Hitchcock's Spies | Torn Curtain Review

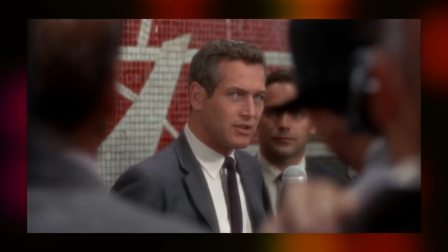478s
In the first act we're totally sympathetic with Sarah and her baffled reaction to her fiance doing something so inconceivable,
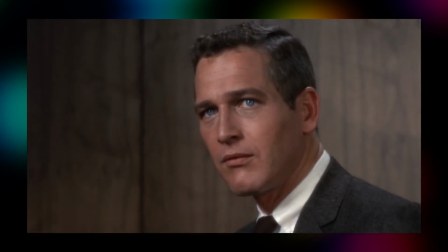484s
and then when we shift to his perspective and see it's all a front, it becomes tense because he can't immediately tell her the truth,
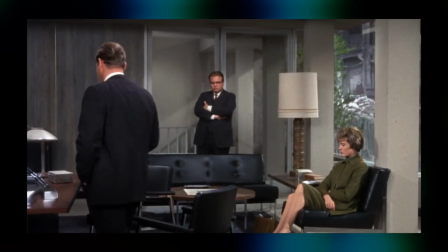490s
but then there's a concern that she might actually reveal some important secrets to the Soviets,
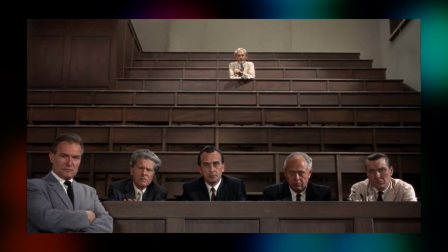495s
because she just wants to be with Armstrong, and even if that means living the rest of their lives behind the Iron Curtain.
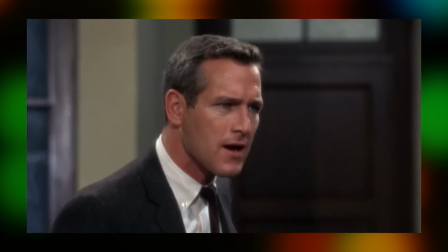500s
Anyway, finally the third act is the pair escaping once Michael has extracted the necessary information.
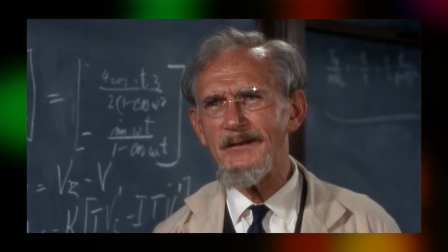506s
Another side character I just adore, Professor Lint, played by Ludwig Donath,
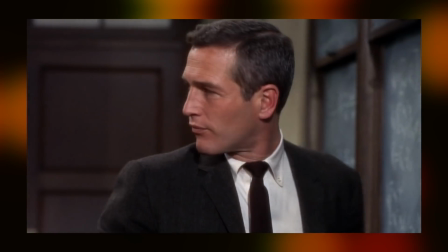510s
and the scene in which Armstrong has to gently coax the details he needs out of the Professor without giving too
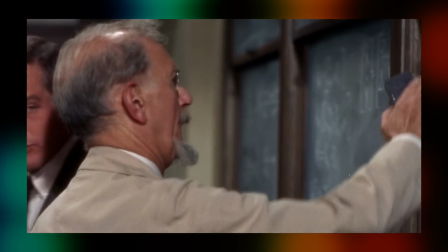515s
much away himself or giving the game away is just so well written and escalates so nicely.
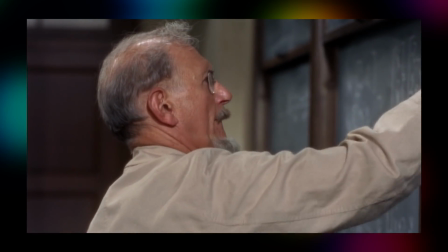520s
I have no idea what they're writing on this board or talking about. I've no idea if it's even remotely accurate, but that's fine.
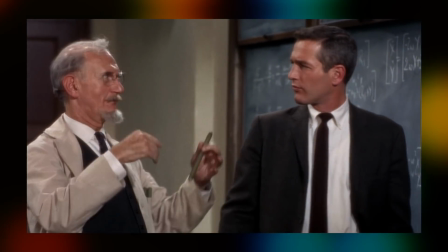526s
I'm so invested in the human drama and Hitchcock really could construct this kind of thing better than anyone.
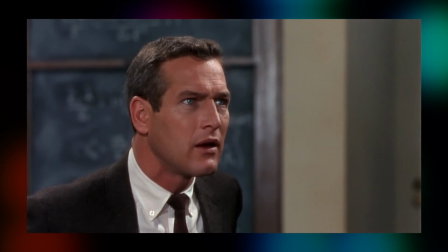531s
In lesser films I may well end up hung up on the deliberately evasive plot details,
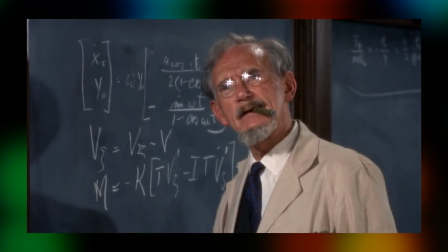536s
but with Hitchcock I'm always just good to go along for the ride and not worry about such things.
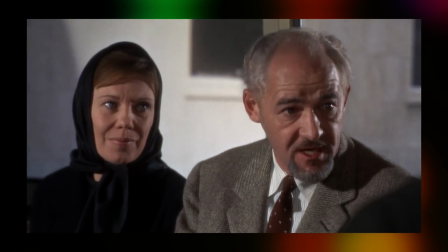541s
The standout sequence of the third act is the heroes escaping on a fake bus with the help of members of some secret organisation that Armstrong and Sherman have become embedded in.
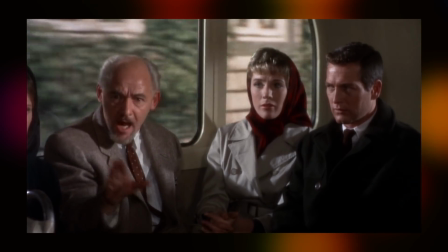548s
It's a bus full of character actors and a few of them get nice moments to shine and even though the back projection can be quite distracting and robs the sequence of some tension,
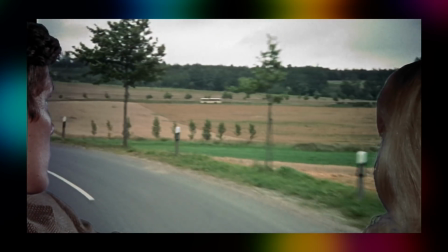556s
it's a great sequence nonetheless. The complications faced along the journey and such, it manages to gradually turn the screws and ratchet up the tension in such a seamless
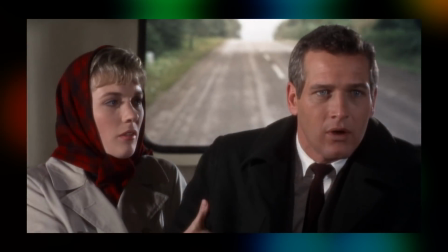565s
way that I can look past some of the dated presentation and it's not just the back projection but how the thing is lit to it all just ends up looking so flat and dull, TV almost. This should probably have been the climax of the film and I mean like I'm a fan of this thing and even I think that it goes on for just a little bit too long.
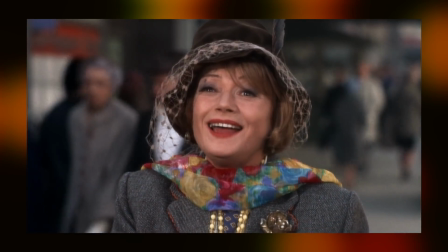580s
The pacing certainly hits a snag once the leads leave the bus. Only to become entangled in the kooky hijinks of Countess Koschinska played by Lila Kudrova.
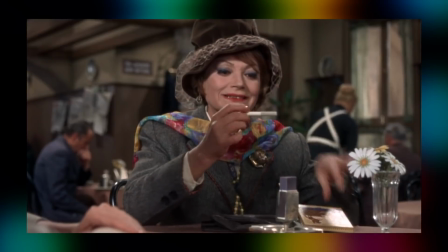589s
So I'm really conflicted here because I love this character in this performance.
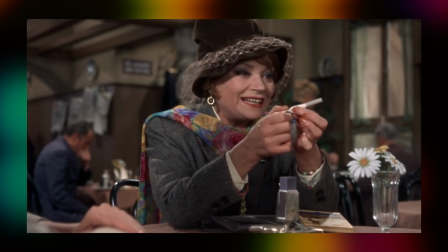593s
Hitchcock clearly loved her too but this whole little episode is so unnecessary with this Countess who's uninvolved with the whole spy plot.
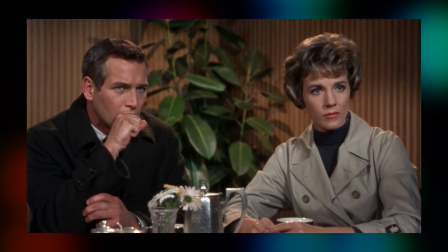601s
She just kind of slinks into the thing, and she begs the heroes to sponsor her on a trip to the United States in exchange for helping them out of this situation,
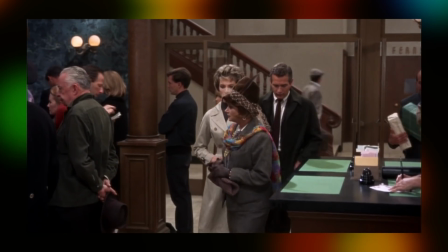610s
which basically amounts to taking them to a post office.
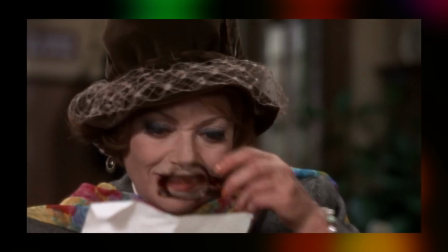613s
Even the leads look kind of puzzled and zoned out when she's wittering away, like even they don't know what this has to do with anything.
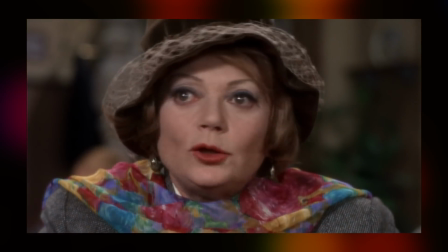619s
Newman's method principles must have been really pushed to the limits with this one. She provides an interesting insight into what it might be like for someone stuck in the East,
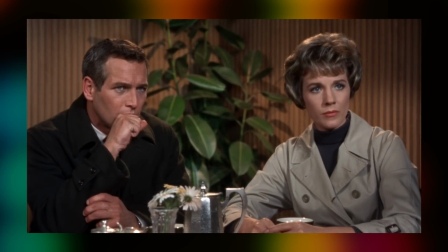627s
who's actually really desperate to get out of it, and the performance is brilliant, it's heartfelt, it's sympathetic,
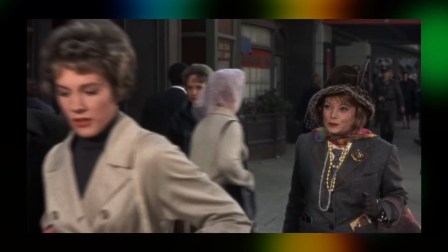632s
while also just having the right level of uneasiness about it. Like, can we really trust this woman?
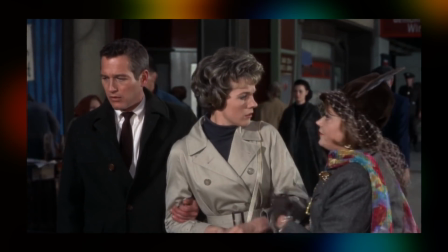638s
I don't know, but I just wish that it worked better with the momentum that had been established.
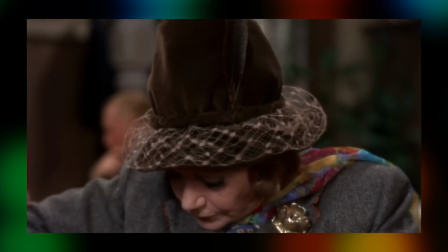643s
Things really do grind to a halt for this little character piece, and it's something that I love in Isolation,
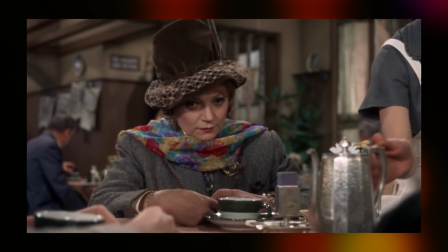649s
and I think it is saying something, but it just does nothing for the overall finale.
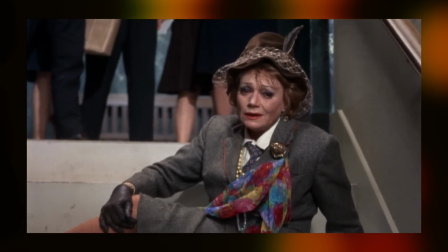654s
Armstrong and Sherman leave her and then that's kind of it. She's just out of the film.
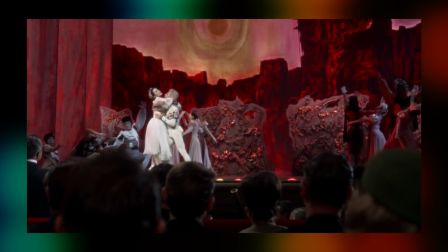658s
Then we have a whole sequence at a ballet, which it feels really unnecessary and there's this mean ballerina character who causes problems for the pair,
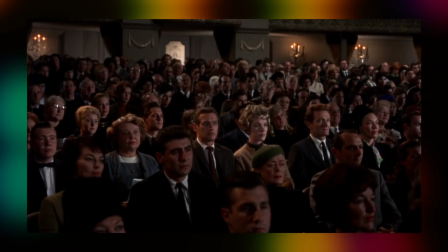665s
but ultimately things just feel very drawn out from the moment the pair leave the bus. When I was getting into films and seeking out Hitchcock's work when I was a kid,
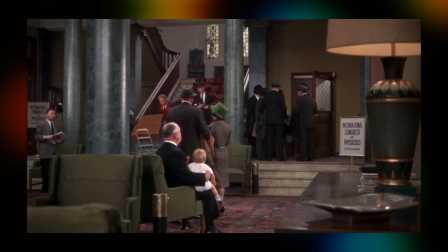673s
Torn Curtain was one that I rated very highly for a number of years and was often quick to defend it and challenge the notions of it being lesser Hitchcock.
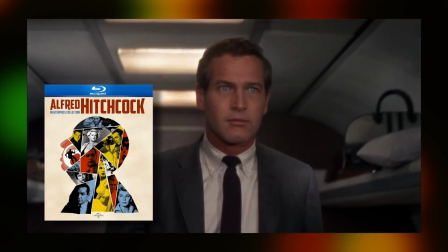680s
Heck, even in the Universal Studios Hitchcock box set, it's the only film where the corresponding making-of feature on the special features,
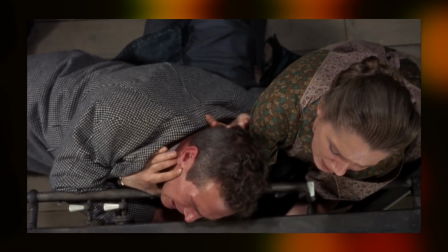688s
there are no interviews with the cast, crew, critics, and it's the only one in the set like that,
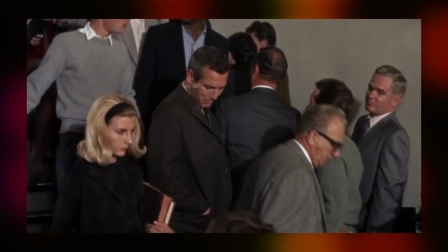695s
so honestly I've never really seen much in the way of discussion or defense of this film,
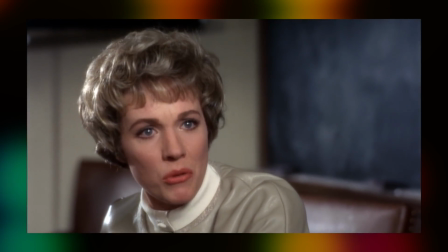699s
and even on this latest rewatching I think it deserves a much better reputation than what it has.
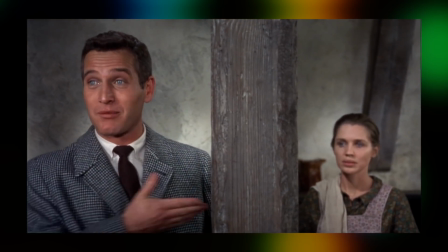705s
Certainly deserves a lot better than precisely no one turning up to defend it in the making of.
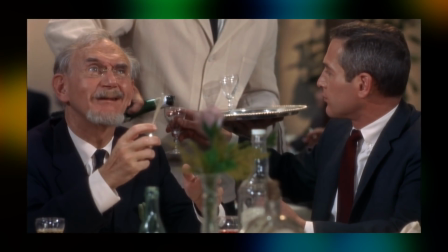710s
Though I must say it didn't hold up as well for me as it did in the past.
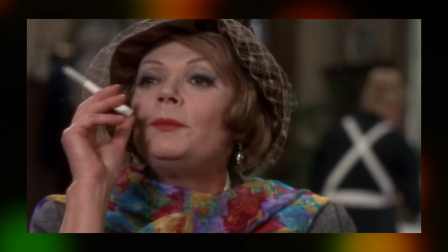713s
For the first 90 minutes or so I think it's absolutely great and there are some standout suspense, set pieces, classic Hitchcock stuff.